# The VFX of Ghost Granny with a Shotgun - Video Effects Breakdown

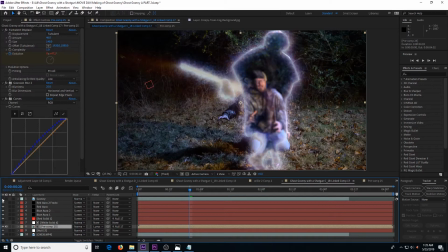But since Granny is see-through, I had to create a background that you could see through Ghost Granny that had to include the other actor.
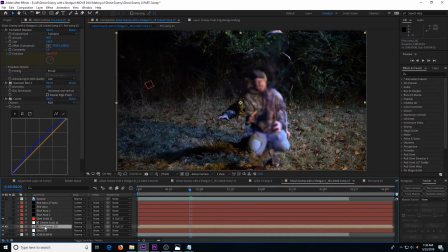So I sort of just took a couple still frames and a moving shot of his head
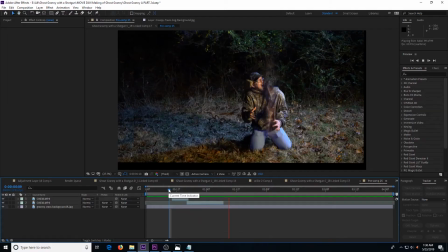and just kind of built this background that I could put back there behind Granny that looks okay.
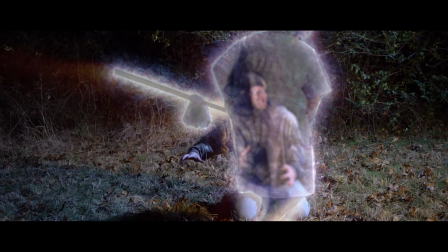So here are the layers that went into making this shot.
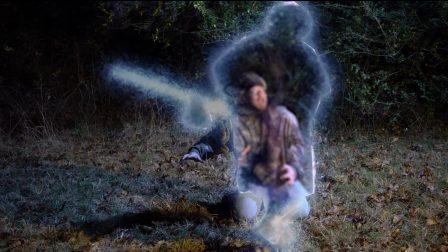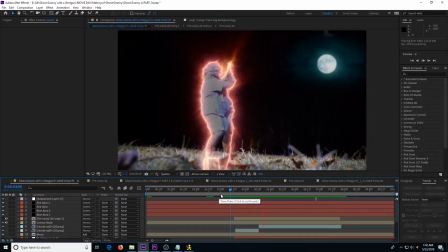This is the clip where Ghost Granny flings Mitch up into the air and then shoots him as if she were skeet shooting.
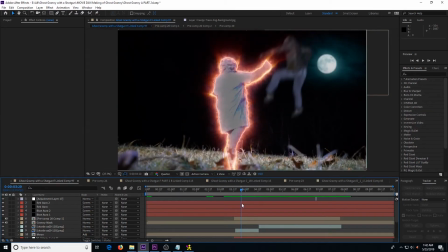One of the layers is the full moon with the light wispy clouds blowing across in front of it.
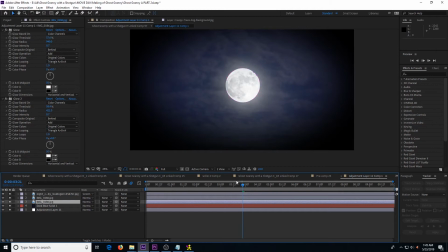The moon was made from one photo, and then I added a glow effect, and then the clouds were made from just another photo of just clouds.
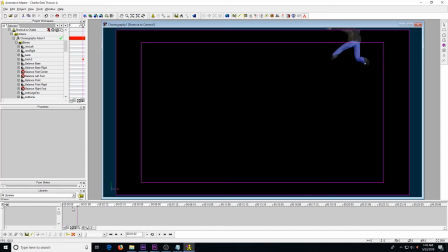The part with Mitch getting thrown was made in a 3D animator. It was a rough model with some of his clothes sort of stamped on.
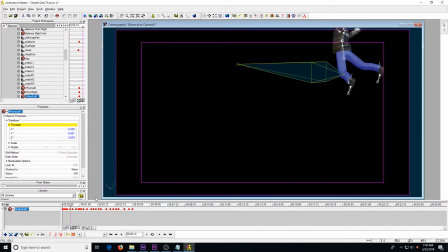And then I could just hand animate the positions as I needed to make it look like he was flying through the air.
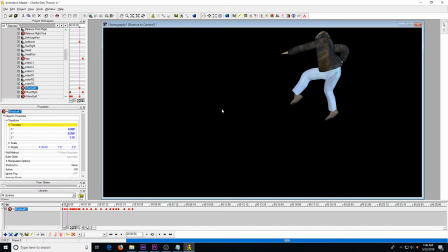Once it was rendered and then imported back into Animation Master, it looked good enough to at least be funny.
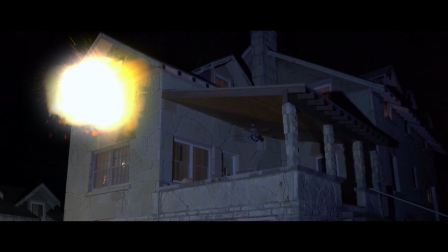For the upstairs bedroom explosion,
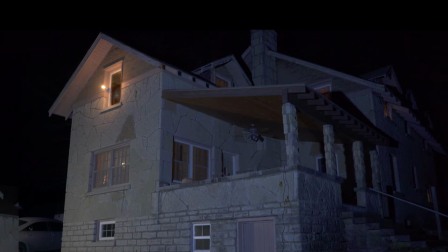I had someone hold their hand out the window with a light bulb and flash it so that we'd get some actual lighting on the eave of the house.
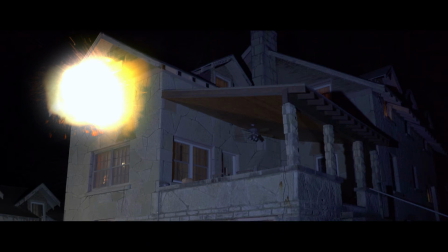And then we just layered in all the explosion elements.
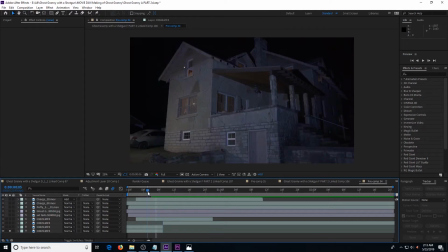As you can see on the left side of the video, there's a car there that I kind of wanted to erase.
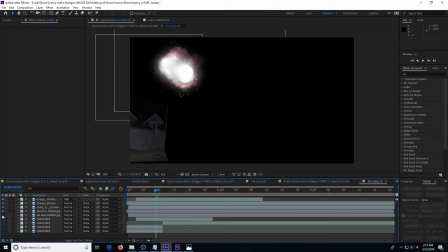So I just kind of put in another picture of the house.
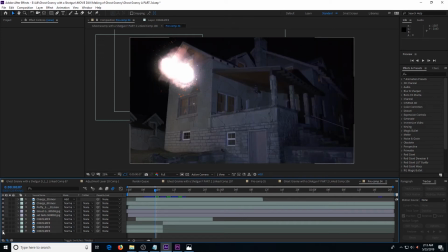It made it kind of look like that maybe there was a shed there, a shed that was just built in the same style as the house.
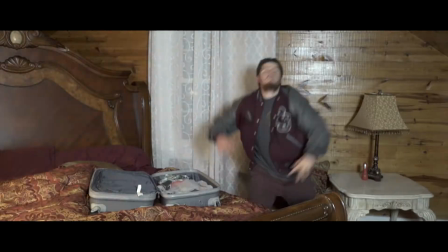So the explosion inside the room also had obviously flame elements,
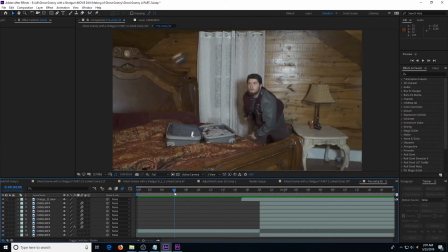and but it also had some of the clutter flying away.
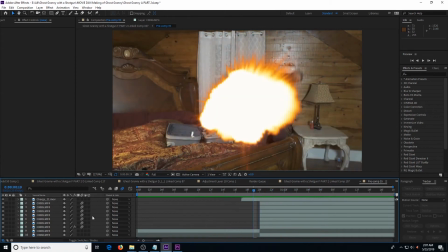And I took a shot of the room with some of that clutter removed, a clean plate,
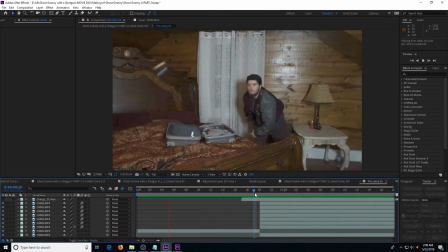and then I masked out the furniture and the suitcase and the things that I wanted to fly off so that I could actually kind of animate them and make them fly away.
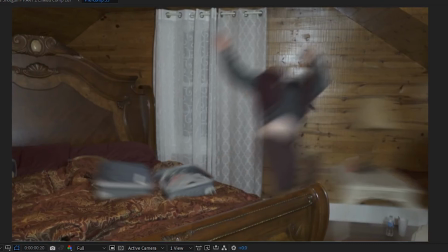You can notice on the floor like the styrofoam cup that stayed and some of the curtains that stayed.
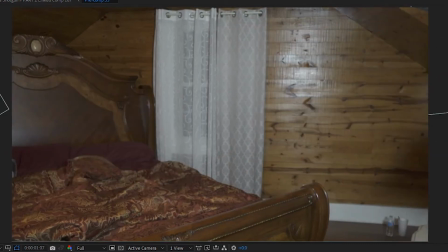But when I added enough camera shake to the explosion, it was fine.
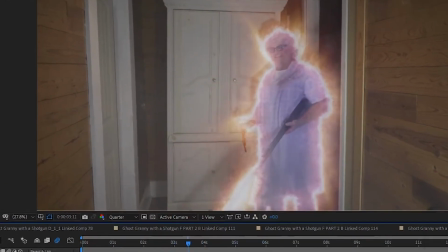In this clip, Ghost Granny walks out carrying some of the innards, as she says, from the guy that just exploded.
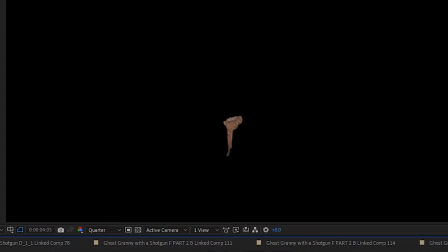And we had a really cool little a prop made that was kind of some nondescript gore,
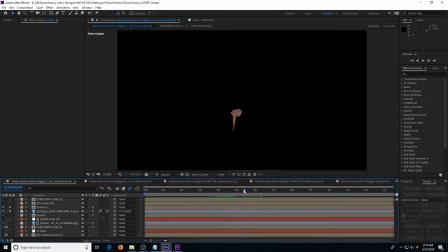but I was afraid that it needed a little bit more to really look like it had some intestines and some real human gore.
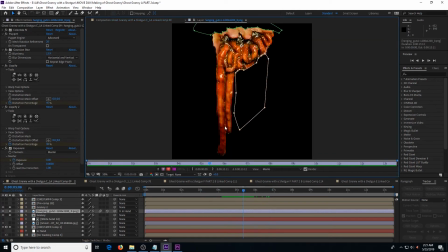So I found a gory image that looked like some kind of intestines or something, and I used the mask tool and cut it out.
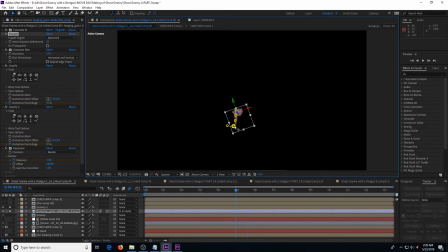And then I used the puppet tool to hand animate it so it kind of moves, swings around as she's walking and carrying it. And even though I just kind of animated it by hand, it didn't come out too badly.
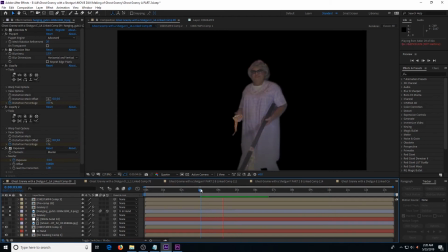It looked like it was kind of swinging naturally in her hand as she walked. Also, the clip was shot in slow motion, so that probably helped a little bit too.
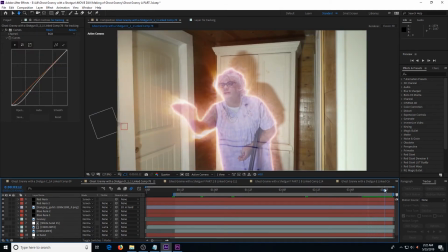I pretty much used the same process where she throws the guts at them, and since she was actually throwing some real gore,
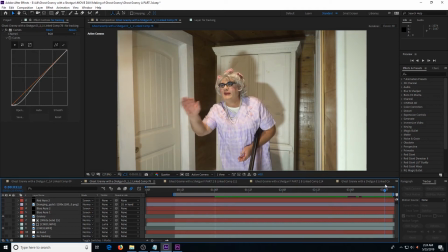it kind of let me know where on the screen to put those additional guts so that it would fly through the air in a kind of realistic manner.
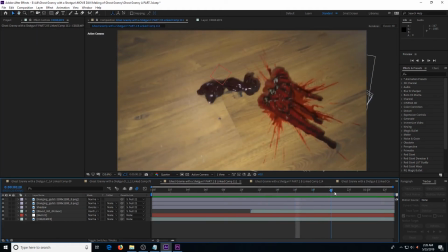And then when the guts hit the ground, we had the practical guts that were really there that kind of land and roll, and then the digital guts that I added later kind of working together.
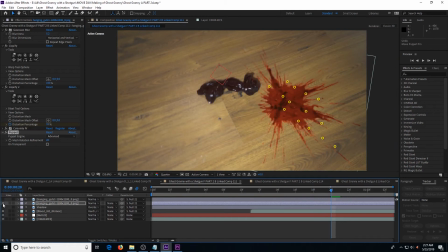And I also did kind of the same process where I had the puppet tool and could hand animate it all hitting on the ground and moving a little bit. I also added in a shadow that was similar to the shadow that the other bit of guts had.
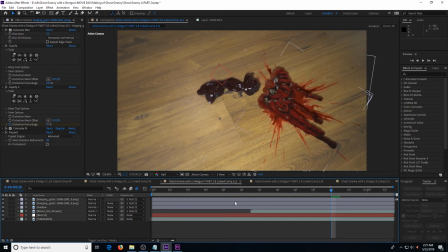And after it was all done, it kind of looked like a rubbery bit of guts landing on the ground.
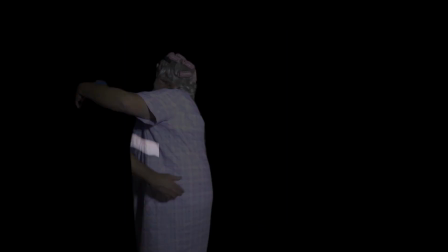This shot was similar to the other shot where Ghost Granny passes in front of an actor.
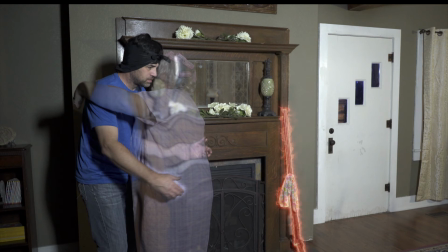I had to create an arm to pass behind her when I give her a hug.
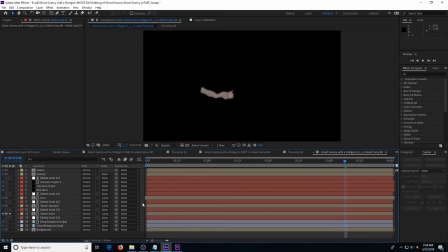I ended up just cutting out an image of my arm and then putting some distortion effect on it,
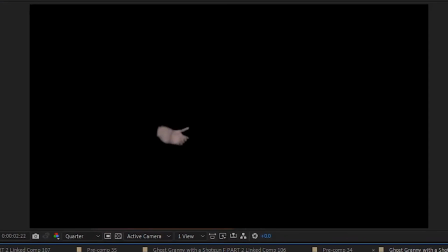and then just had it kind of move across at the right time so it looked like my hand was passing behind her.
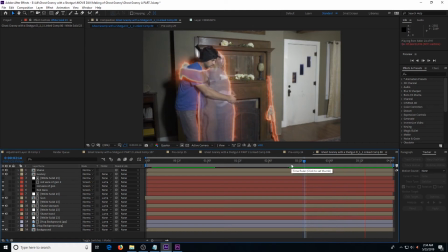And once my hand comes out on the other side and I start patting her, you just really feel like it was really the arm that was there.
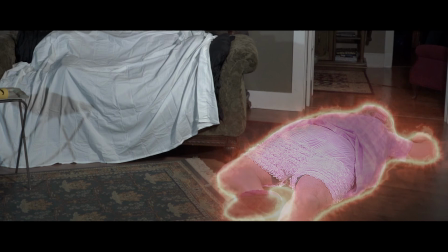And this is the clip where Granny hits the ground and her bloomers are showing.
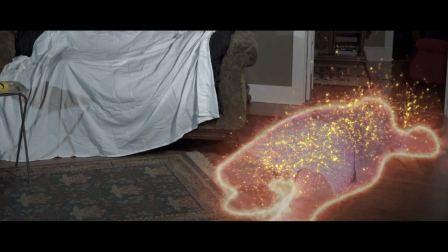It was a clip that was added because I was going to just end it with her head getting blown off, but then I realized we really needed to see her hit the ground.
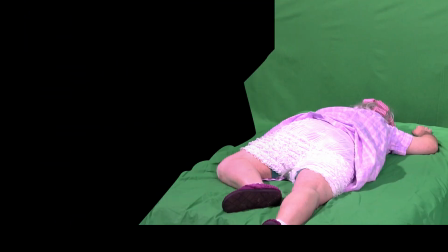So since we didn't have access to the location anymore, we shot it at the studio on a green screen,
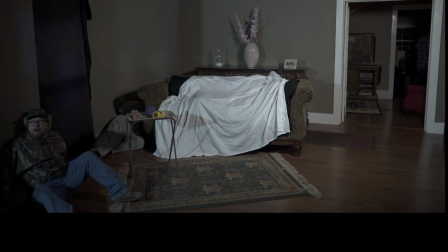and then I found an image that had the right spot on the floor where she would land, and so I just used that.
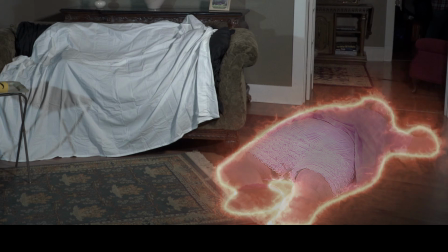And I just layered her in, and one really nice thing is when she slid on the mattress,
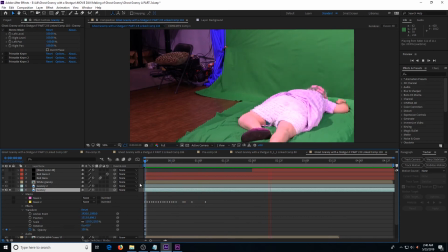the slide showed up in the shot as if she slid on the wooden floor.
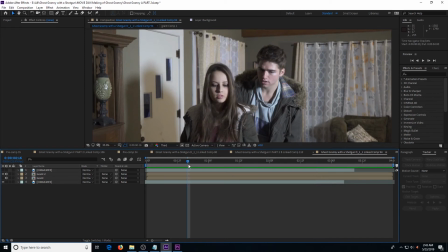This edit really shows the power available now of getting the shot you wanted when you may have not gotten the exact shot you needed in camera.
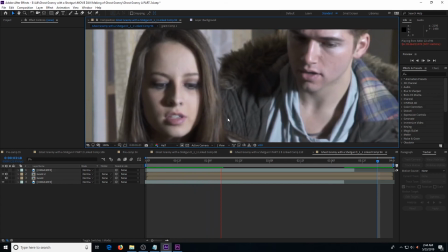This has a split screen between the two actors, and there's a little artifact here in the hair, and you can barely see as his jacket drifts slightly behind her hair.
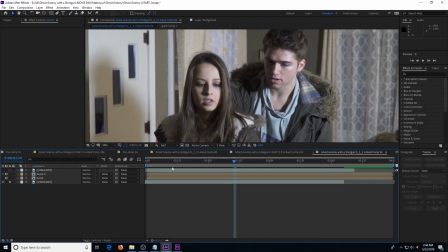Since the split screen happens right in her hairline, I could not make that mask very sharp.
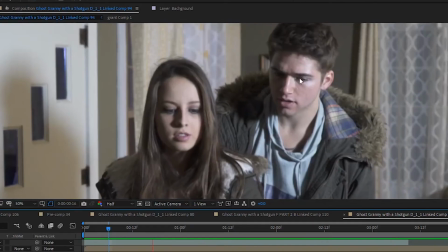But what the problem was is he looks up into the air.
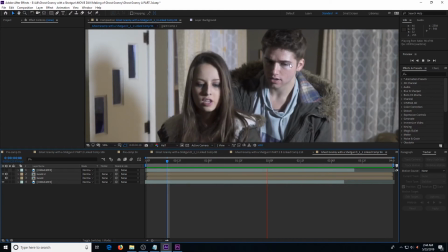We hadn't established where Ghost Granny was going to be at this point, so he was doing what he was told to do.
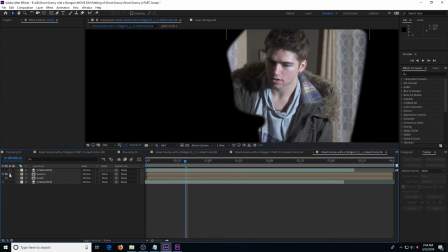But later, after I decided Ghost Granny was going to hit the ground, I needed him to be looking down.
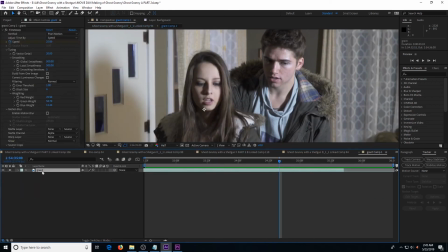So I masked him out and let his performance run at 25% speed. So he's running in slow motion while she's running at full speed.
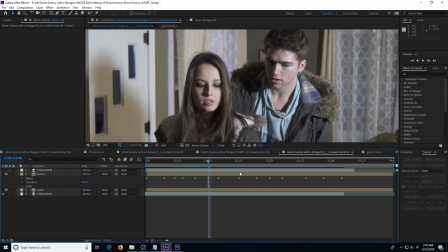So since he's running in slow motion, his performance never gets to the point that he looks up high into the air. His eyes are down on the ground when he finishes the performance. It's just pretty awesome to have options like that to be able to create the performance that you were looking for.
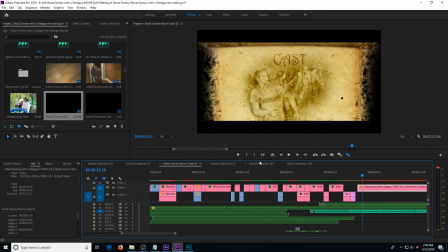The last thing I want to show here is just a little bit of the effects that went into creating the final credits.
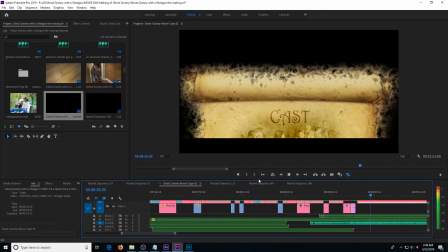It has the long scroll
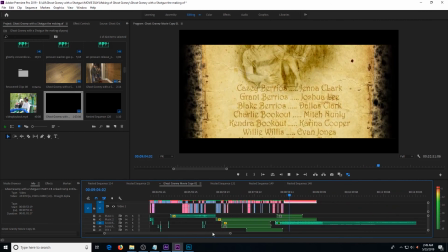with, of course, the text and then some images that were drawings from the movie.
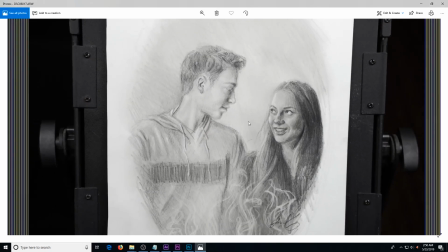I had an artist named Shelby Nichols do some graphite drawings inspired from the movie,
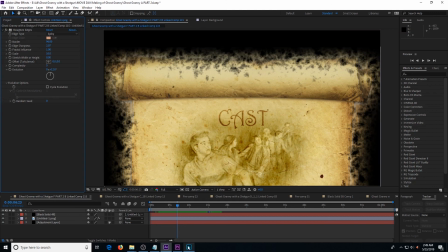and then I just overlaid them in Photoshop onto a long scroll.
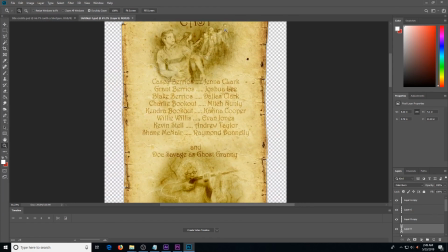Then, after all the drawings and text were applied to the long scroll,
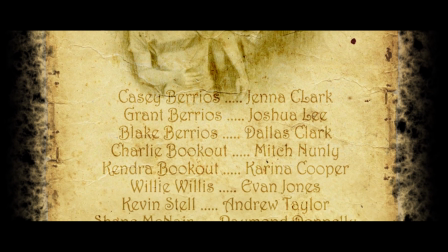I opened it back up in After Effects and just did a slow crawl as it goes by, just to create the final credits.
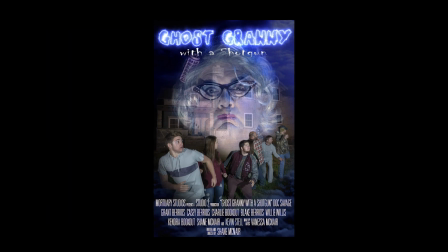For those of you who actually made it to the end of this video, I do appreciate you watching it.
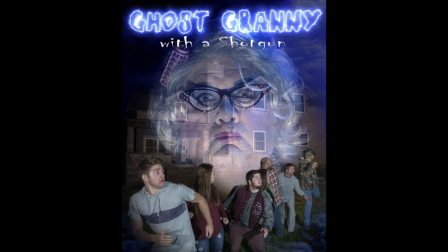Even though this wasn't a tutorial on how to do these effects specifically, I still wanted to show a basic overview of what went into creating some of these shots.